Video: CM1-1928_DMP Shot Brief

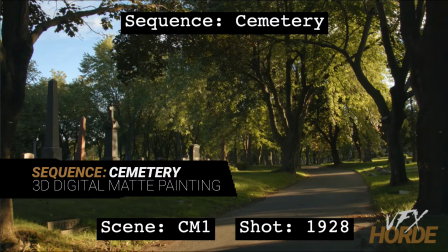0:04 This is Garrett Fry, the 3D digital map painting sequence lead for the cemetery sequence, and we're taking a look at shot 1928.
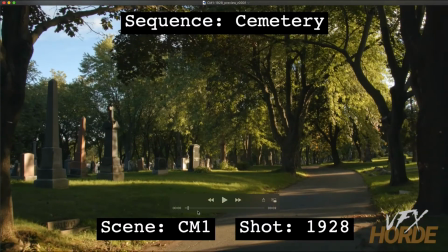0:12 So let's go ahead and play that. So in this shot, we have this kind of shaky handheld camera move that's going through the cemetery environment.
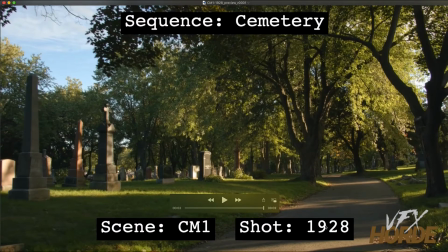0:20 We have a really strong element here of this road and this beautiful dappled light that's coming through here.
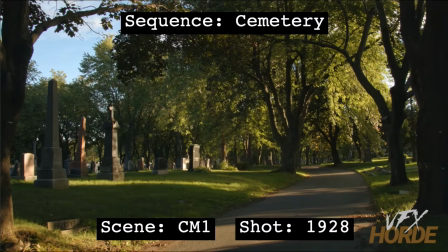0:30 So what we're going to want to do for this shot is add in more gravestones. That's the direction that we've been given. And the prime area that we have is right here on the left side of frame. But as you can see, this area right here is just in full shadow.
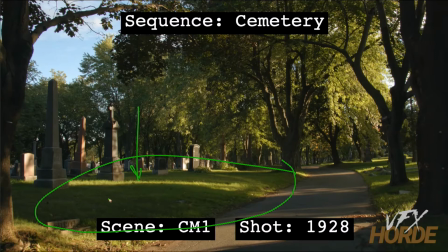0:49 And so the things that you need to add should not be in full shadow. They should have some dappled light quality to them, because how could you put something there and have this beautiful lighting without doing dappled light?
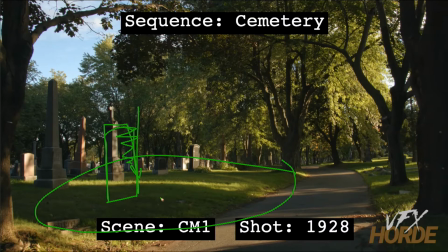1:04 So you have to put in some dappled light, and in order to do that, you're going to have to add dappled light onto the ground in a convincing way, so that it feels like the things that the gravestones that you're adding are realistic.
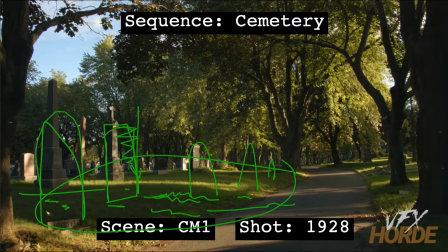1:20 And so you can start out with some larger gravestones here. You can put a kind of a more hero gravestone somewhere in this area, and then have smaller gravestones that are overlapping with each other going back into space.
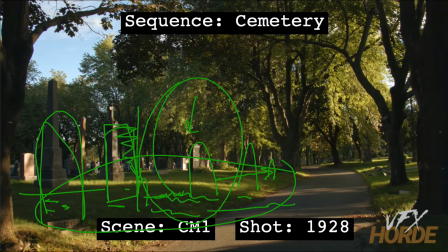1:37 You also have this area here. If you look at that, there's just really kind of like a big open space right there, and a nice opportunity to have like some rimlet, maybe one of the angels or a sculpture or an obelisk,
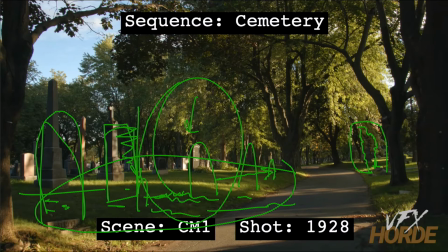1:54 something that's a bit taller that can receive some of that light. You can also put a gravestone right here. And so there's a lot of opportunity to put a bunch of different stuff into this area.
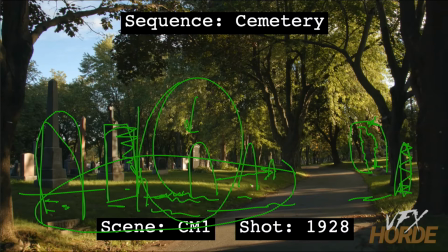2:10 You want to make sure that you're really helping the composition. The composition on this is already really great, so you're going to be enhancing the composition and creating a focus for the shot, because right now we are moving through this and we see this kind of like wide angle of the cemetery,
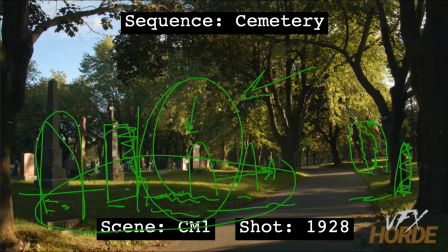2:29 but it doesn't really have a focus to the shot. And so that's what you would be adding in this area over here on this left side. Like the camera is moving through, and the reason the camera is moving through this area is in order to look at this gravestone.
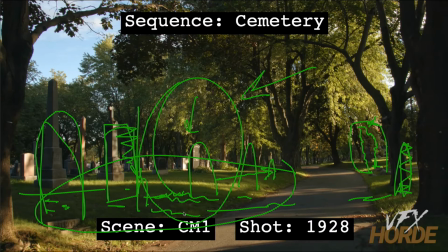2:45 So you're adding a little bit of purpose to this shot, enhancing the camera move by the elements that you're adding in here on this shot. Everything here is going to need to be put into 3D space, so you're going to need to project onto 3D geometry.
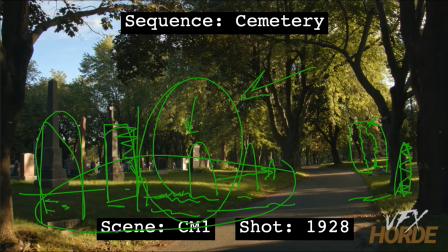3:03 As to how much of that 3D geometry you really need, you're going to have to do some tests. So stuff back here can just be cards, pretty easy, just cards back here. When you get into this area and then into this area, you're going to see a lot more parallax.
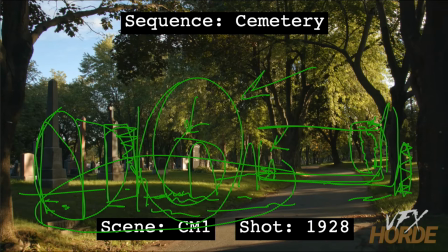3:20 And so do some tests, figure out where your projection cameras are to minimize the number of projection cameras. You don't want to have like a ton of them. You could have one and then have a patch camera. If you want to put that at the head of the shot, your main projection camera,
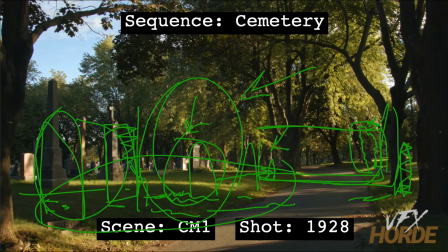3:37 or at the end of the shot is up to you, and where you put your patch camera, or if you cut them up so that you put some gravestones from one camera and you put some from another camera. It all depends on the shot and minimizing the work that you have to do.
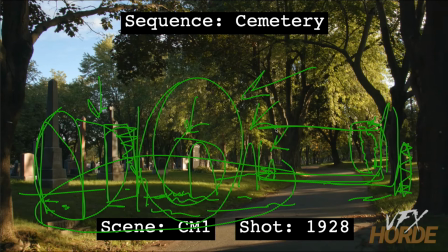3:54 So there's a lot of strategizing that you have to do with a shot like this in order to have some really nice parallax, but really minimize the amount of work that you have to do.
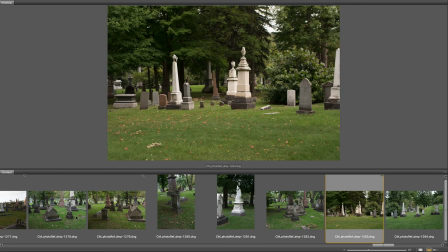4:06 Before starting out on the shot, it's really important to familiarize yourself with the extensive photo reference in the library.